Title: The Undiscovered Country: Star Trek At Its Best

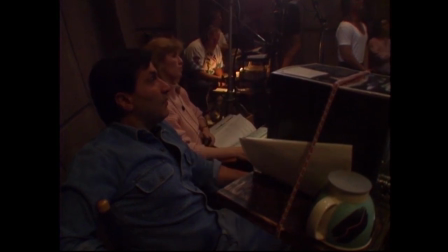Returning to the director's chair for this movie is Nicholas Meyer, whose last contribution to the series was the Wrath of Cart. It's kind of obvious that he was brought in because of William Shatner's legendary cock-up last movie, as a sort of, oh no, the last movie sucked, get in the guy who directed the one that was a smash hit, but I won't complain, because the results are worth it.
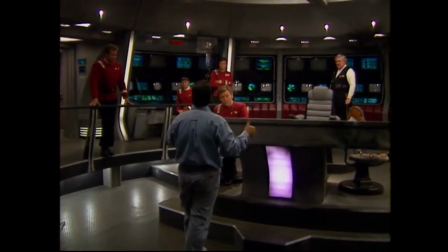Maya seems to have improved on everything he did to make Wrath of Khan such an engaging movie, keeping the movie going at a pretty good pace for the most part. Though, like Wrath of Khan, it does noticeably slow down in the middle, and then suddenly picks up for the finale, but it works a little more for me here, because the slower middle act makes for some really great moments.
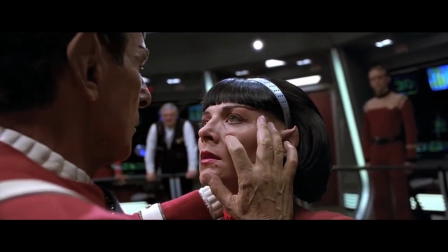Maya also subscribes to the less-is-more mentality of showing Star Trek shenanigans, the best example of which is the mind-meld torture scene towards the end.
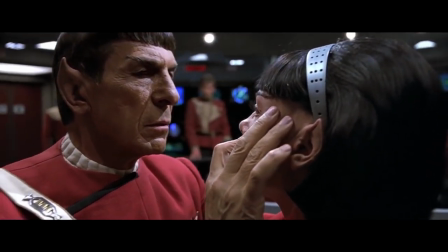The whole scene is just a single camera circling Spock and Velaris with nothing but a heartbeat and a background, allowing Leonard Nimoy and Kim Cattrall to carry the scene.
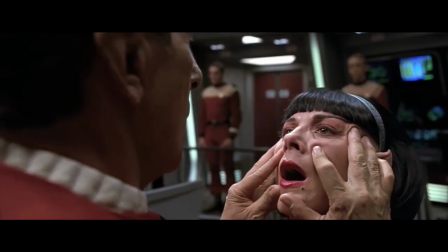It's an incredible moment, and definitely one of the scarier moments in a Star Trek movie, ever. Maya also uses translation conventions in very interesting ways throughout this movie.
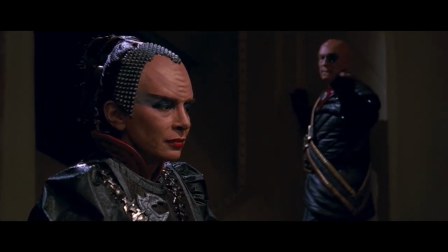There's a bit of a jarring one in a scene where we hear Klingon speaking in Klingon for a minute before switching to perfect English for the benefit of the audience, but later during the trial,
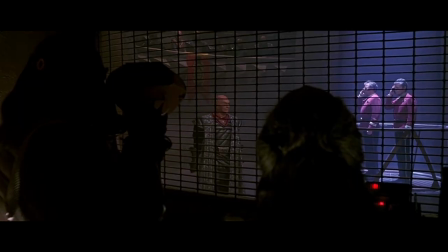there's a great moment where we hear Chang speaking Klingon, then cut to the translators translating his speech for Kirk's benefit, then back to Chang yelling in English.
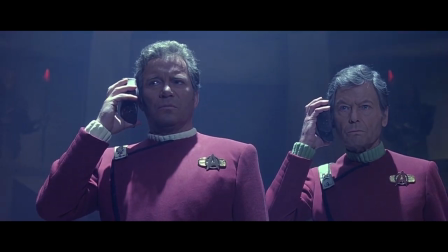It's an excellent piece of directing, explaining the film's shorthand to the audience so they don't get lost.
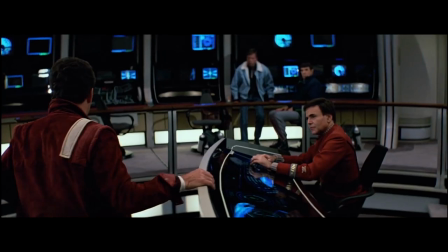I kinda love it. The set design of this movie is also pretty good. After the butt-ass that was the bridge in the Final Frontier,
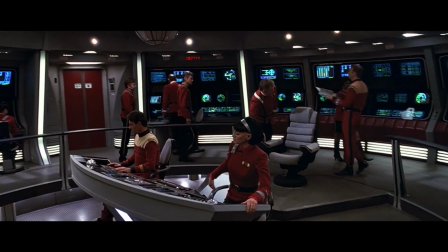it's gotten to spruce up with some better lights and a competent filming crew, and this design actually looks like the bridge of a high-tech starship from the future.
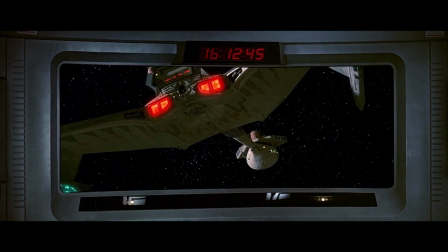Except for the 8-bit digital clocks on every display, but I suppose those look cool in 1991. And they also got rid of that fucking carpet from the Final Frontier.
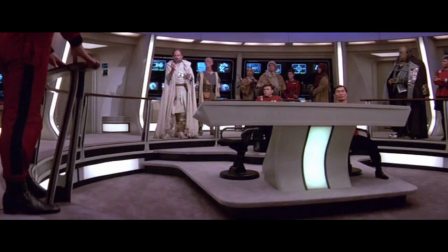Yeah, I'm still mad about that carpet. We also actually get to see more of the ship.
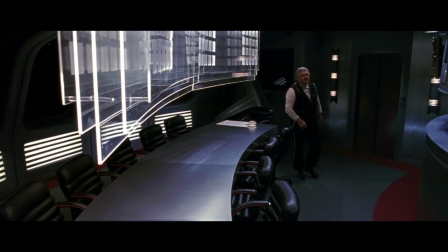We get to see the quarters of the crew, more engineering, and a little eating place where Scotty gets to be useful while looking at a coloring in page of the Enterprise.
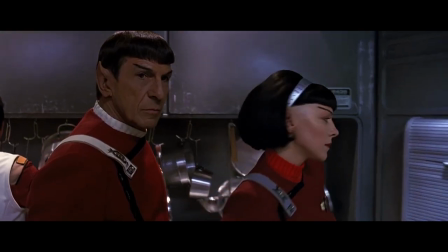There's also the galley, where Valaris gets to be useful if only just to make Chekov look bad at his job for a minute.
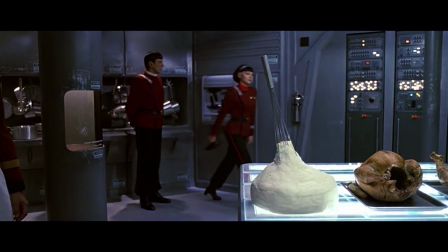How did you not know about the phaser authorization thing, Pavel? You're the head of security. However, there is a fair amount of set redressing going on too.
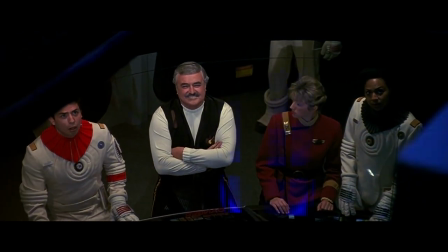Engineering is a pretty obvious redress of the Enterprise D's engineering section,
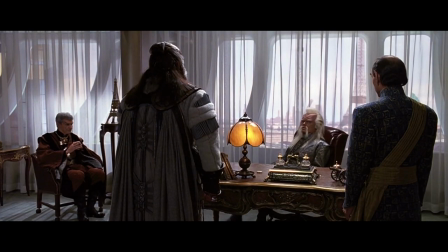and the President's Office is a much better disguised redress of 10 forward from the next generation. But hey, when you're given like two bucks for set design, every penny saved counts, I guess. The visual effects of this movie are mostly pretty good. In fact, the models for the Enterprise, the Excelsior, and Katinga class have not looked better in any other movie. That said, this movie also has some experiments with CGI which don't always work.
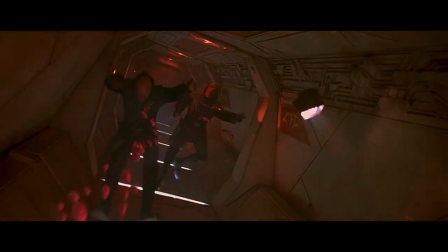Iconic as the massacre on Kronos 1 is, the blood bubbles are pretty fake.
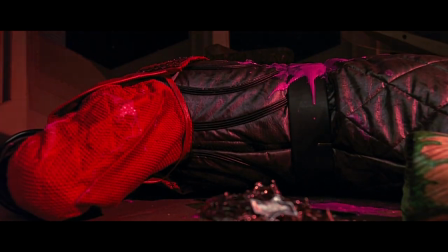It's also worth noting that the violet hue of the Klingon blood was not actually Nicholas Meyer's idea, but a compromise. Maya originally wanted the blood to be red, as Klingon blood has otherwise been shown to be, but it was a given that doing it this way would put this movie on a fast track to an R rating, so a different color was chosen to avoid that.
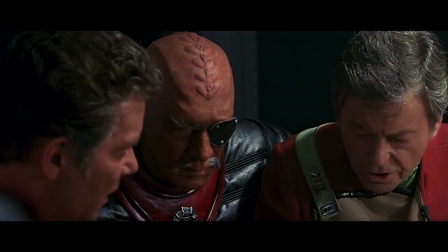It is then a testament to the makeup department for making Chancellor Gorkon's open wounds still look convincing, despite the neon hue of his blood. Instead of any of the regulars of the Star Trek soundtracks, like Jerry Goldsmith or Dennis McCarthy, Meyer brought in composer Cliff Edelman for this movie, and he was an outstanding choice for this film. Edelman was told to do something different from the previous scores of the series, and the result is a score that is much darker than anything that had come before it in the series. The best example of this is the overture that plays over the title sequence. It sounds a lot less like a Star Trek score, and more like something from a war movie, which I suppose this movie is in some ways. At any rate, it's extremely different from the upbeat overtures we've had in previous movies like The Voyage Home, and sets the tone perfectly for the movie to come. And yes, it borrows pretty heavily from Mars, the Bringer of War, from Gustav Holst's The Planets.
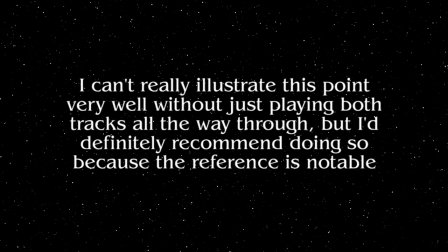But hey, composers borrow from classical music all the time, so I don't mind. However, it's not all dark.